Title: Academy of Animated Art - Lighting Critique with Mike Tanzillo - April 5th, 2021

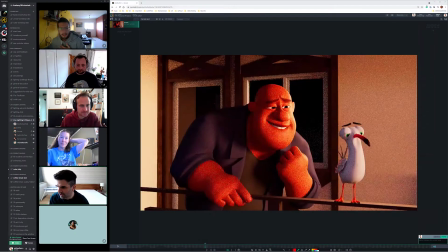7s
Share my screen.
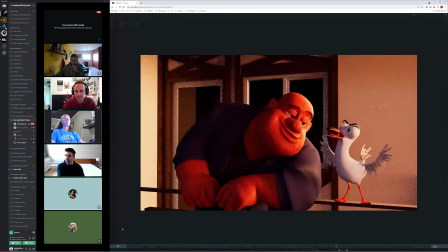12s
All right. Welcome, everybody, to your Monday lighting critique.
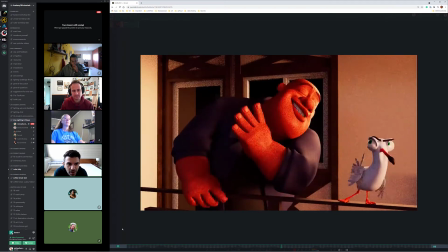18s
We've got Forrest has an update on an animated shot. Forrest, where did you get this from? This is the first time seeing this, I think. This was one of the ones on Fabio's, his images, or his animations.
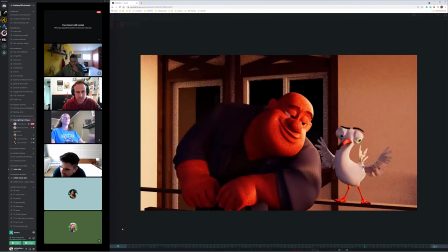32s
I'm sorry, say that again? But also cold. So, yeah, the first guy who put in the Discord channel. Oh, yeah. Who submitted animation. This was at the end of his reel. Oh, got it. Yes.
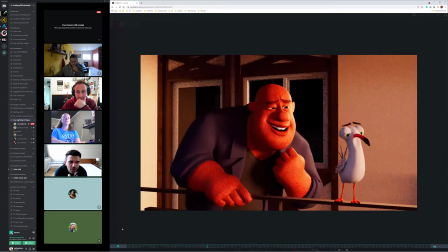45s
Yeah, you're totally right. Okay, cool. Yeah, no, this is a fun one.
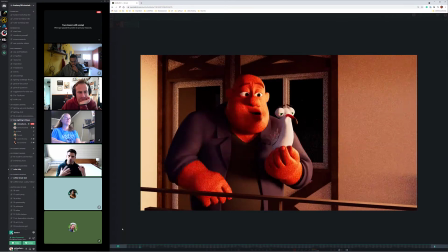48s
Okay, so out of the gate, first thing that I noticed is the oranges and the reds are very saturated, both on his skin and on the feet of the bird. I think we can pull back on that a little bit. I saw you had some really great reference that you had pulled in.
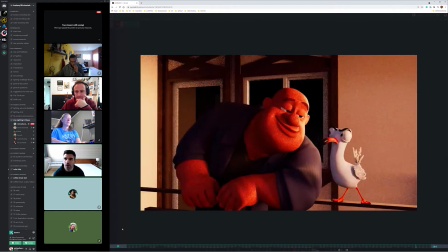62s
That's working like really, really well. Let's go back. In fact, let's go back over to that real quick.
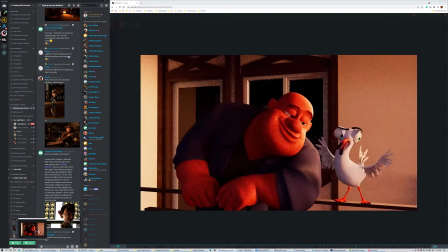68s
I had it. Let's see, I've got it in Photoshop here, actually. Hold on.
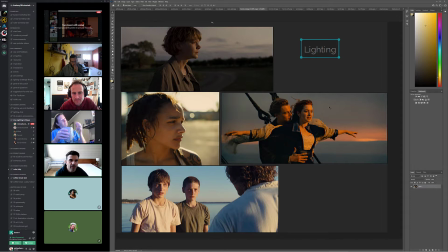76s
All right. So, like, taking a look at this. So, like, this, man, a lot of Leonardo DiCaprio today. There is, light coming in this way. We've got light coming in this way. It's like very warm, very soft light on the bird itself.
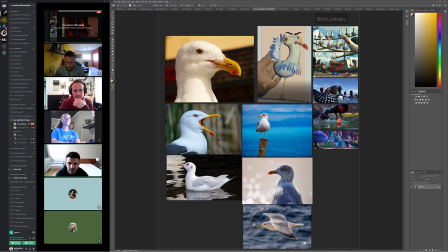93s
It's interesting because, yeah, I guess that one has the yellow, the black beak, but most of them have like a yellow that goes into a warmer like reddish tip. But these look really good. And then in terms of the overall mood, yeah.
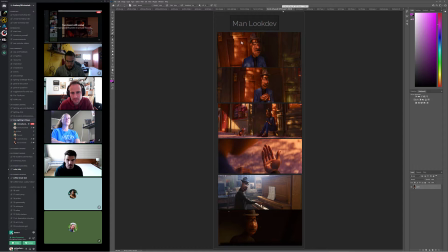109s
So the biggest thing with the overall mood is that warm color, is that overall softness, and you're getting that. It's just that the skin and feet are just going a little bit too strong on the redness of it. Sorry, let me get that down. There we go.
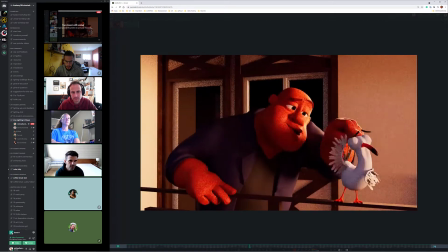128s
In terms of the lighting itself, I think that we can do a few things.
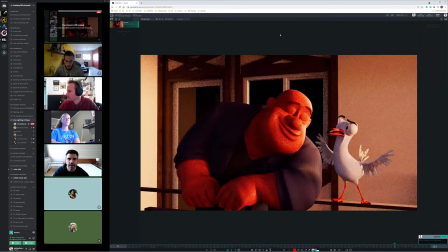132s
Number one is I think that we can put more of this background in shadow. I think that it feels like there's some sort of ceiling, roof, something overhead above them.
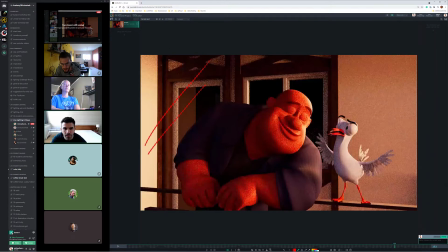144s
And I think we can use at least something like that to cast more shadow back here to allow their brighter values to pop forward. In terms of the lighting on the characters themselves, is I do think we can go more in with fill values here.
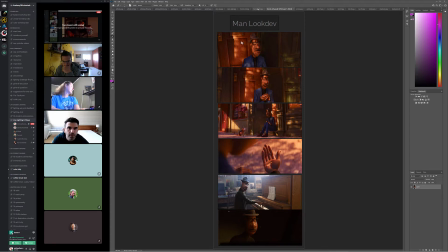158s
I think that like in some of this stuff, the key to fill ratio is a little bit higher or a little bit more on the fill side.
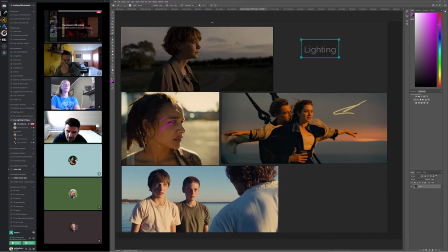166s
So I think we can get a little bit more, especially like in something like this. I think we can get a little bit more in there.
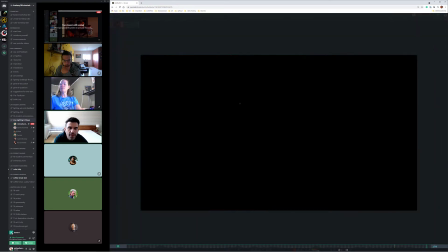174s
Cool. I can definitely do that. Yeah. And then it's a lot of it too is going to be about getting like a little bit of,
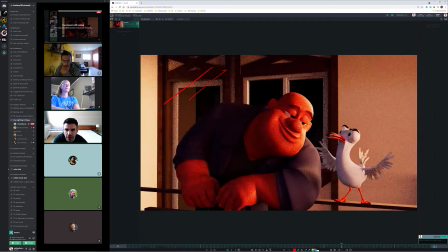180s
after we darken back here, it'll just be a matter of getting like a little bit of a rim light to get the character, or more like a kick really, to get the character to kind of separate out a little bit. And then, yeah, maybe depth of field on the background too will help. It's just that there's some like
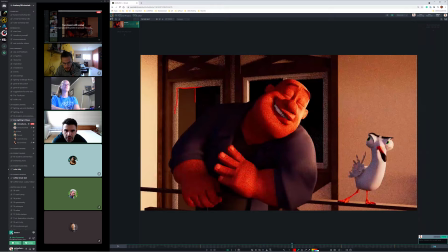201s
very sharp lines and like areas where there's a lot of contrast, like the dark windows versus the bright edges here, that are like a little bit distracting and wanting to push our eye back there a little bit more. And so I think just blurring that slightly and then getting that in a little bit more shadow will really help us like stay in the foreground.
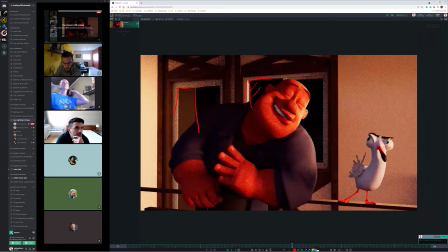222s
Cool. Yeah, that sounds great. Yeah. All right, cool. All right, let's hop on into some of the still images here.
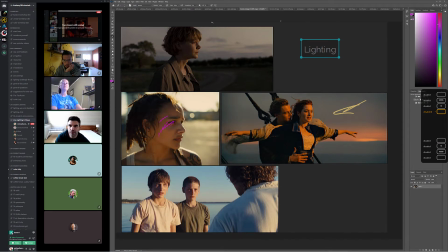231s
So, let's see, we've got Dani. We'll start with you. I'll do it something differently. I'll go down my vertical list of people here.
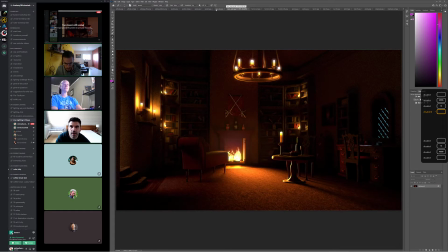239s
Dani, so we've got your day version and your evening version, and I agree that the brick looks like the style of the brick texture looks a lot better.